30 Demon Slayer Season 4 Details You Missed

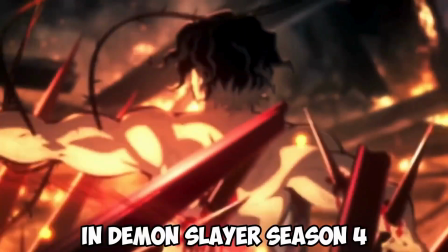After spending the entire week searching for details in Demon Slayer Season 4, here are 30 hidden details you probably didn't notice.
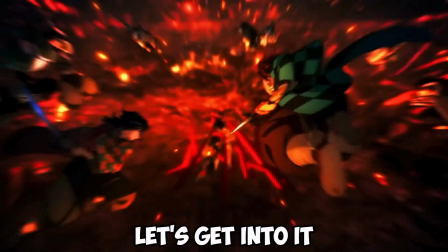Without further ado, let's get into it. Detail number 1.
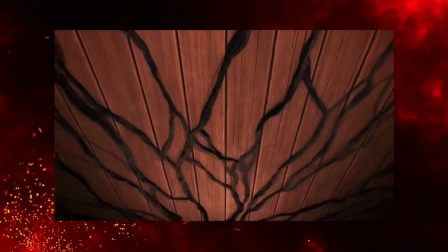The animation of Nakimi's blood demon art is insanely good, but the hidden detail is even more insane.
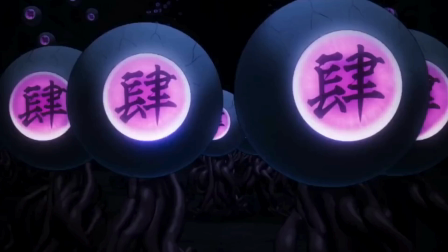In that particular scene, we can see countless eyeballs stalking in the dark area near the Demon Slayer's residence.
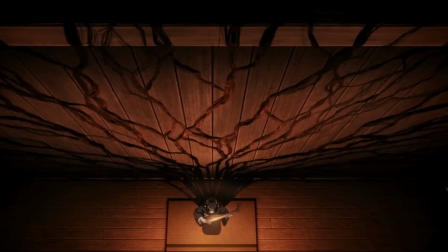Actually, the amount of eyeballs are the same amount as her hair strains on the wood that spread its roots, like a tree branch.
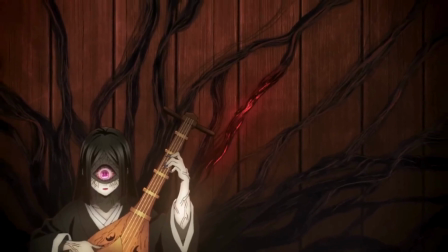Before we have a GPS tracking app, Nakimi would be the scientist to invent it within her blood demon art,
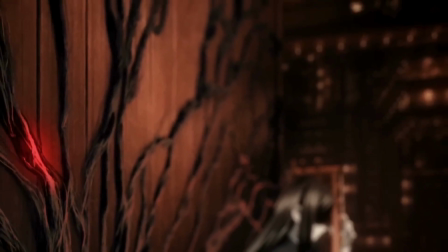which later on the eyeball would send a red dot as a signal if they're located any demon slayers.
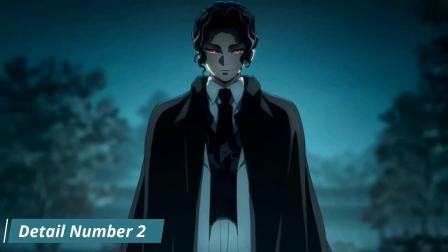Detail number 2. Welcome back, the King of Pop.
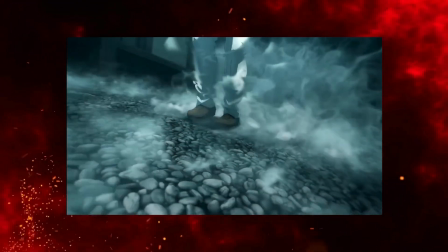Michael Jackson, known as Muzan Kibutsuji, for moonwalking into Kagaya's house,
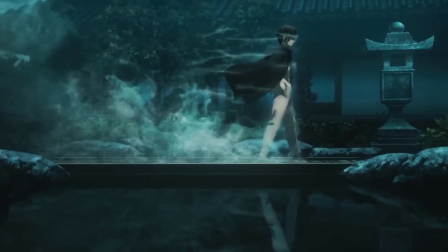like he was about to perform a special live concert for him with the smoke effect and everything.
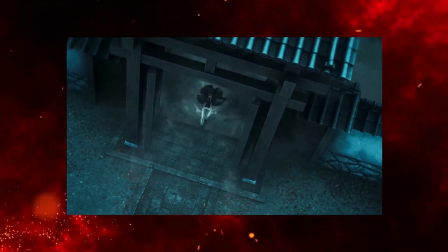But, on a serious note though, if you'd notice the white smoke appearing in the air while Muzan is passing by,
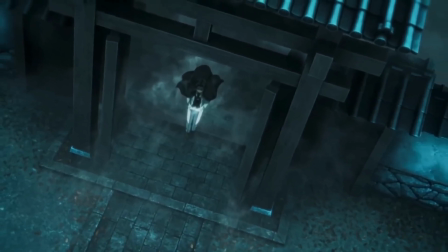that's actually a wisteria flower barrier.
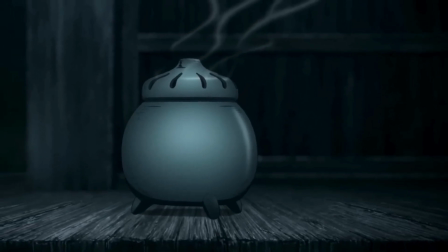Since Kayaga's residence has no guards at all, they must have created a wisteria barrier to prevent demons.
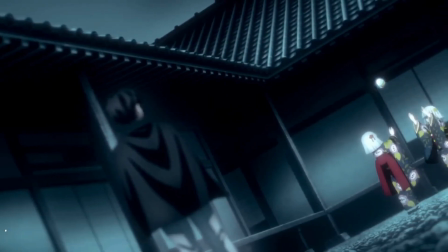Detail number 3. The detail I'm about to tell you is so visible, but you probably didn't catch it.
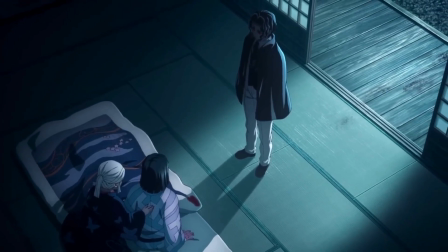But if you noticed it, you deserve a signature from Muzan himself. You see, in the scene where the ball was falling to the ground,
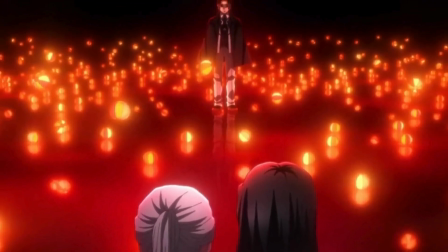it cuts to a scene of so many balls lying surrounded Kagaya Amani and Muzan.
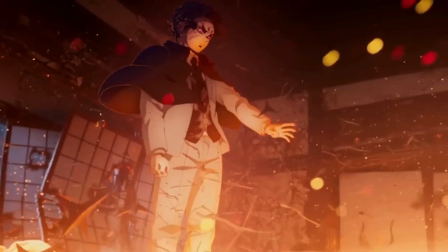All those balls actually indicate the amount of bombs hidden underneath the mansion.
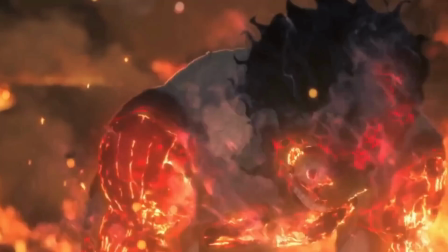Detail number 4. Notice the peak animation of Muzan's regeneration might seem like it takes time,
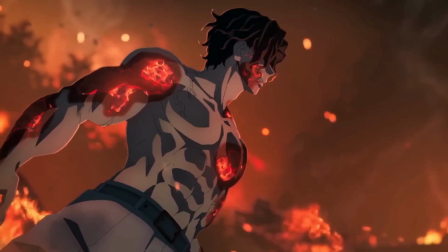but actually, if you look closely at the background, it's not moving at all.
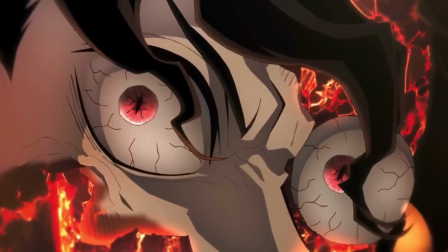So in the real timeline, he actually regenerates instantly so quickly that they have to slow it
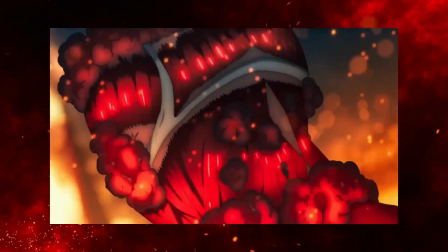down to show us a glimpse of Muzan turning into a colossal titan for a moment.
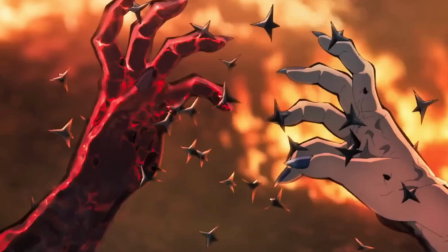Detail number 5. After the insane explosion, you'd notice the little black thorn-looking gadget stuck onto Muzan.
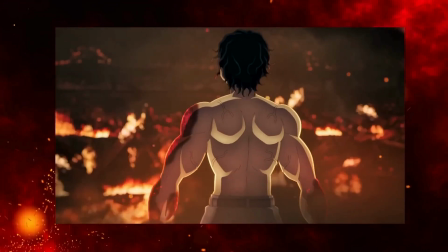The reason why the word flesh seeds makes so much sense is because the moment after Muzan was blown away,
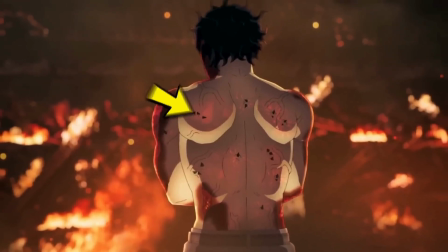you'd catch sight of those little thorns attach themselves to Muzan's body onto his flesh.
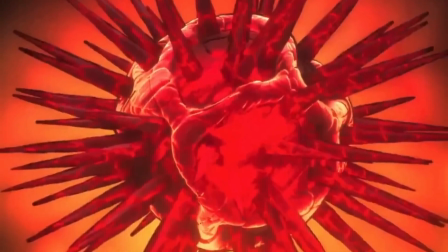The theory here is that the more powerful demons it's attached to, the stronger impact it will have.
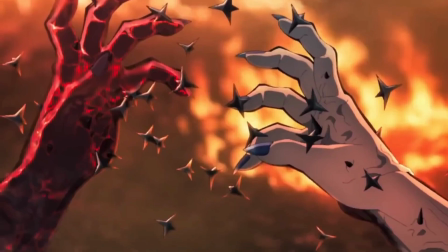And since it is Muzan's flesh, we can see it travel through his body, locking him up tightly.
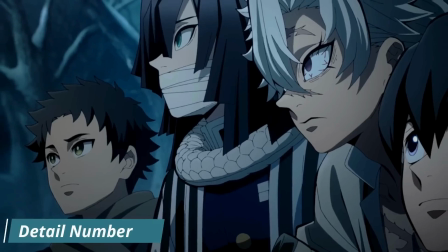Detail number 6.
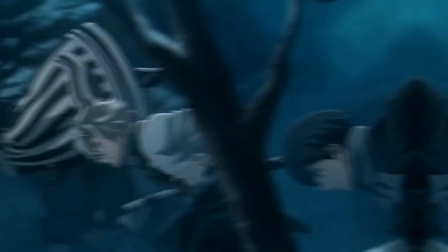At the start of the series, we see Obanai Sanemi and 2 fellow demon slayers were hunting down a demon near a mountainside.
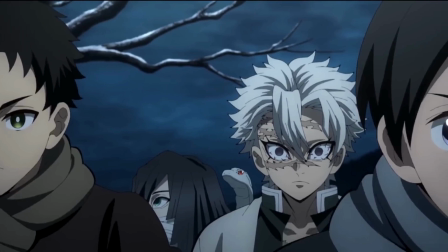Notice how the 2 demon slayers have scarf wrapped around their neck tightly due to the freezing temperature.
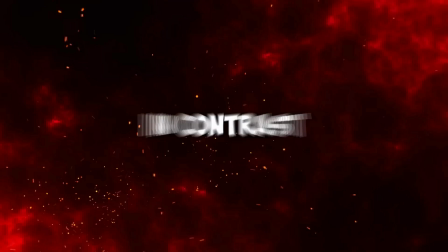In contrast,
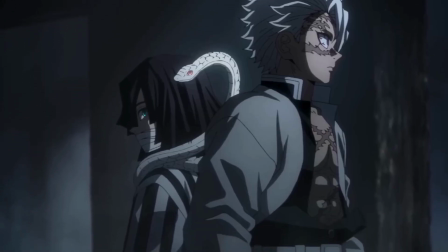the 2 Hashiras didn't bother to put on any scarf because they are able to increase their inner body temperature by using total concentration breathing.
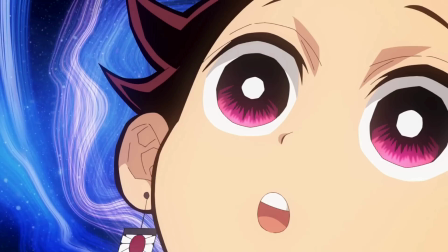Detail number 7. Hidden details are everywhere, not only in the episode, but in the outro as well. If you watch the outro, you would see a scene of Muzan stepping on blood drops.
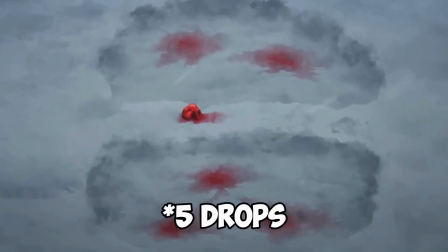If we count them, there are 5 drops, but 4 drops are completely smeared except for 1 drop that is slightly smudged.
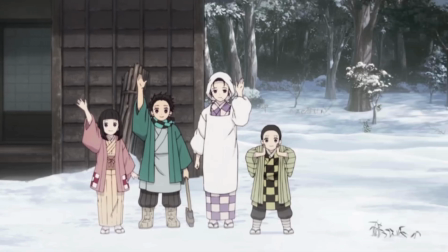This mostly represents the deceased Kamada family line, except for 1 drop, which is Nezuko, which is now a demon.
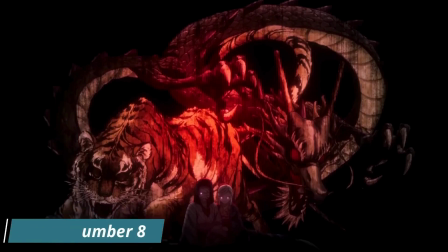Detail number 8. When Kagaya was describing the legendary myth of the tiger and dragon,
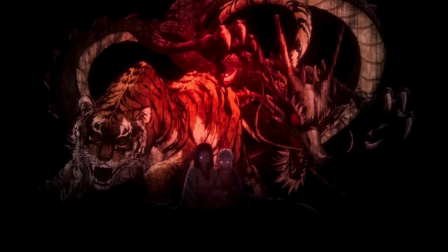after watching it in slow motion, I found a cool detail in this scene. You see, after it cuts to Tanjiro and Nezuko, notice how it was snowing unlike the run-through of Hashira's.
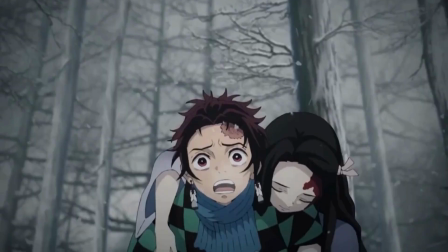It foreshadows to how Muzan turned Nezuko into a demon back in Season 1.
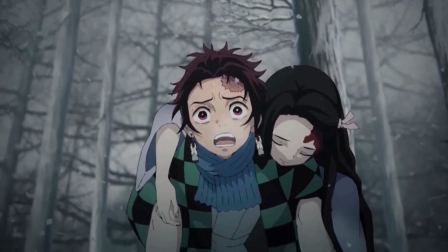The fact that the whole thing started on a snowy day, and now it ends on a snowy day, is insane.
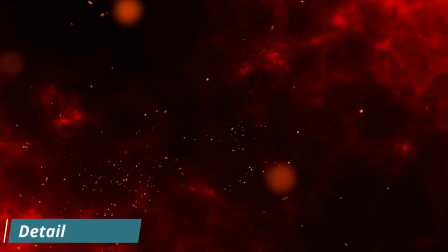Detail number 9.